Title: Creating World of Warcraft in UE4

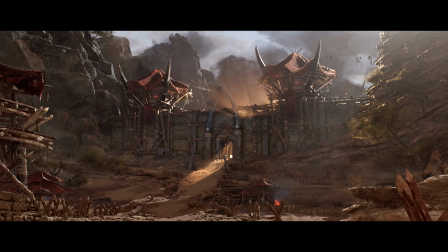(4:16)
Scale was also a really tricky aspect, because the wall is huge, but having it looked apart wasn't easy.
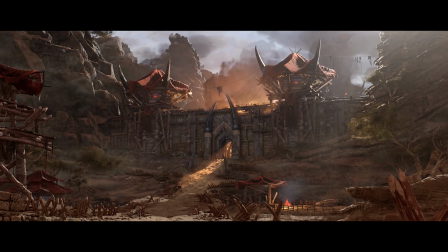(4:22)
I decided to work with the wooden elements in the original design and create scaffolding, Which not only helps with scale,
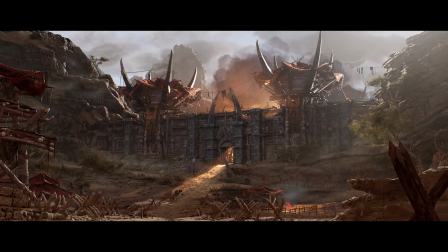(4:29)
but also helps tell the story I wanted to tell about this being a really early version of Orgrimmar, still being built.
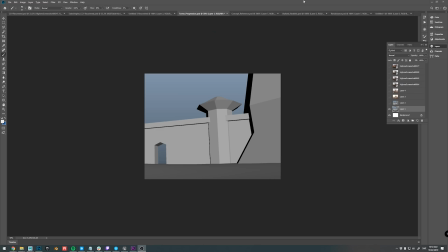(4:36)
If we focus in a bit on the towers here, which I think is a great example of the evolution of the style that I landed on, you can see how I really tried to push the shapes hard. And this is something that I really struggle with and that I'm trying to get better at.
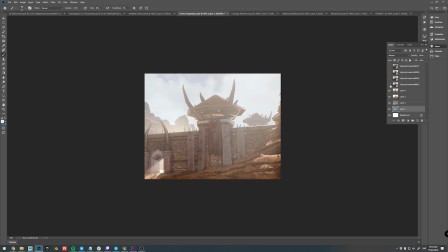(4:50)
It's so important to turn things up to 11 initially,
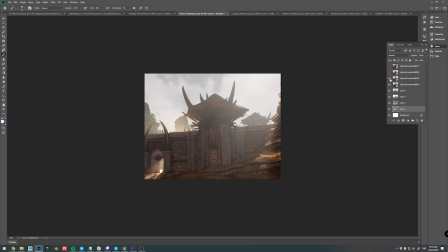(4:54)
which then lets you dial it back as needed instead of the other way around because it's so much easier to remove than it is to add and this bit me a bit in the behind as I had to do a lot of iterations
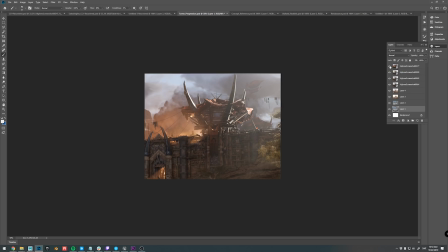(5:05)
before I got happy with them and each iteration being more exaggerated than the previous one.
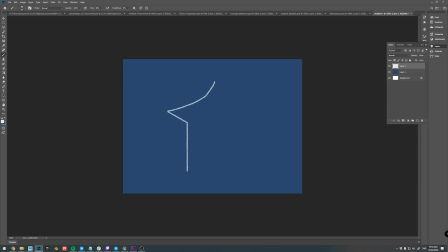(5:12)
This brings me to the next point, positive and negative details. In this composition which is backlit and needed a high level of recognizable shapes it was incredibly important to work with silhouettes and positive shapes. You'll have to excuse my poor attempt at drawing, I'm a 3D artist for a reason.
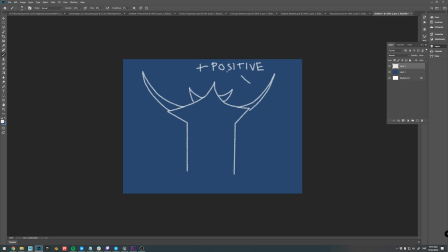(5:31)
What I'm showing here is an example of positive shapes, or the silhouette if you will. It's easy to get lost in the negative details, or the details within the positive shapes. Without good positive details, all those negative details are just noise.
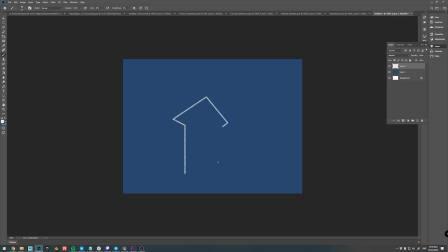(5:48)
Just compare these two examples, and I think we can all agree that the one on the right side is the more recognizable shape.
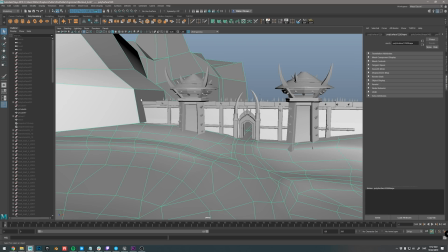(5:57)
As for the natural elements, or the terrain, that was actually the easy part and that ended up in a really nice spot early on.
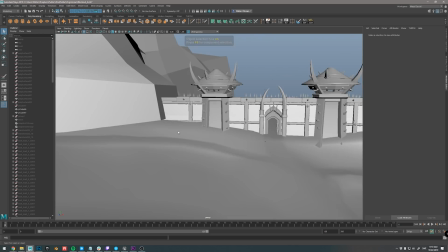(6:05)
So what I did was I created the block out in Maya that I then used as the actual ground and as a base for addressing the cliffs.
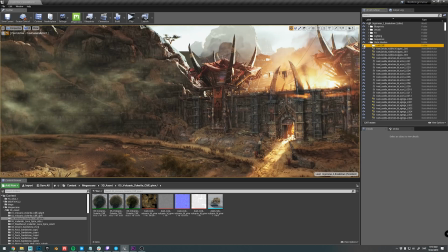(6:13)
I just used a couple of 3D rocks from the Megascans library, and I used them to dress the block out with.
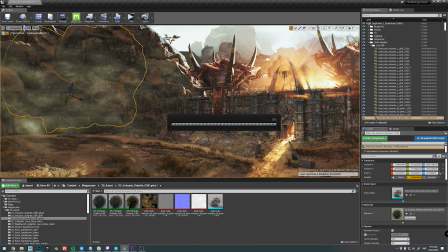(6:21)
In order to blend the cliffs together nicely, I used the world aligned texture.
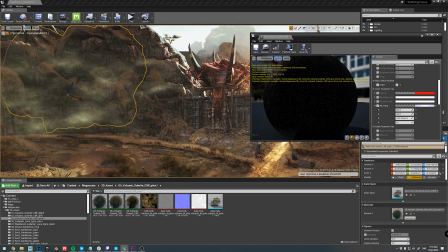(6:25)
I'll be going into detail on how that works in the upcoming livestream, which will also be saved to our YouTube channel so that you can watch it anytime you want.
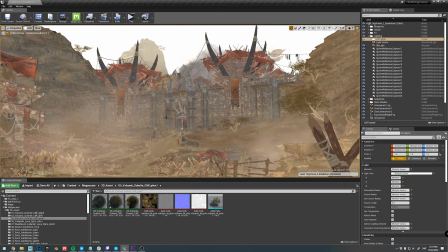(6:34)
Before we get too caught up in the technical details that I'll go over later, I want to move on to the lighting.
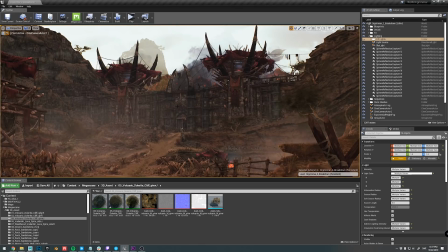(6:40)
This was something else that I got figured out pretty early on. As I mentioned previously I wanted to go with a backlit setup just like in the concept
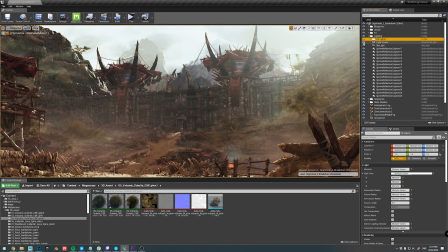(6:48)
and this worked great however it presented me with a bunch of challenges.
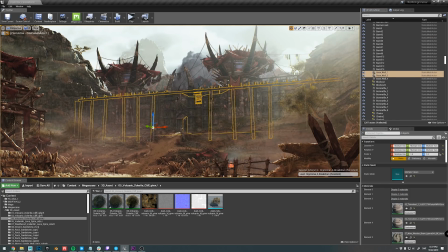(6:54)
Working in the shade is, at least in my experience, really tricky as you have a lot less light to work with which goes without saying.
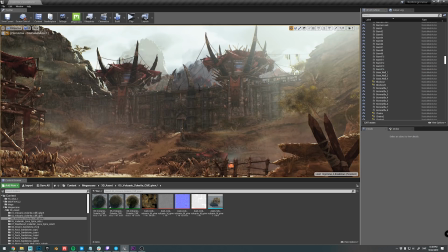(7:02)
One of the challenges was separation and there are several things I wanted to stand out such as the huts, the towers,
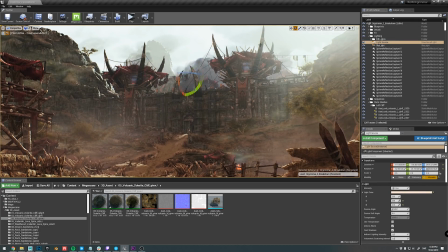(7:10)
the road, fences and so on. And I did play with the idea of actually rotating the sun so that would be hitting the gate instead.
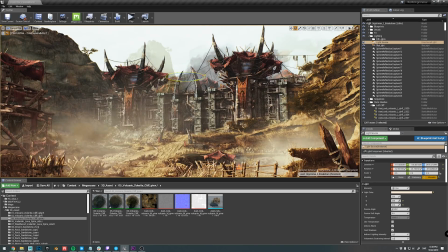(7:19)
It just didn't have the same dramatic effect though, as you can see. Instead what I did was I started using fill lights,
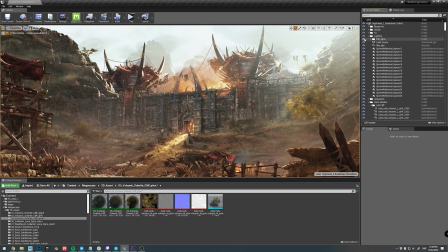(7:26)
both to do light painting with colors but also to cast some fake sunlights onto certain parts such as rim lights on the towers, roofs, some extra light on the road and so on.
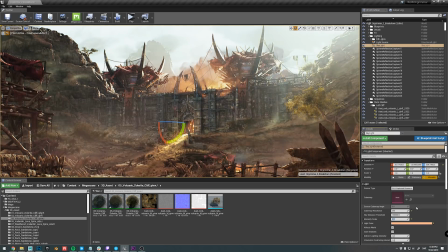(7:37)
I also tinted the skylight a bit to an orange color to have it simulate the effect of the sun bouncing light on the sandy ground.
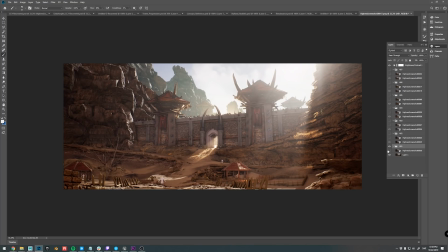(7:45)
Overall the creative process was really iterative for this project and I made a lot of decisions and changes along the way. You can see some of the changes I've made on screen here for things like the tower is going from more of a masonry heavy style to more of a timber heavy construction.
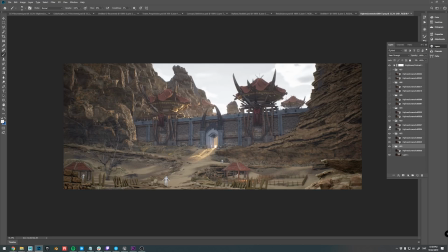(8:00)
This decision really started a chain reaction causing me to rethink all the architecture really.
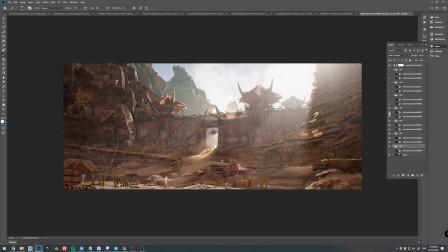(8:05)
And when working with environments, regardless of scale, I always recommend documenting progress shots continuously.
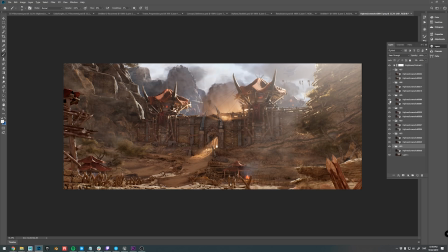(8:12)
Not only does it make decision making easier as you can compare easily, but it also helps as a good motivator being able to see progress clearly.
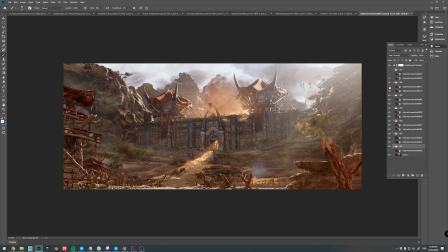(8:21)
At least for me.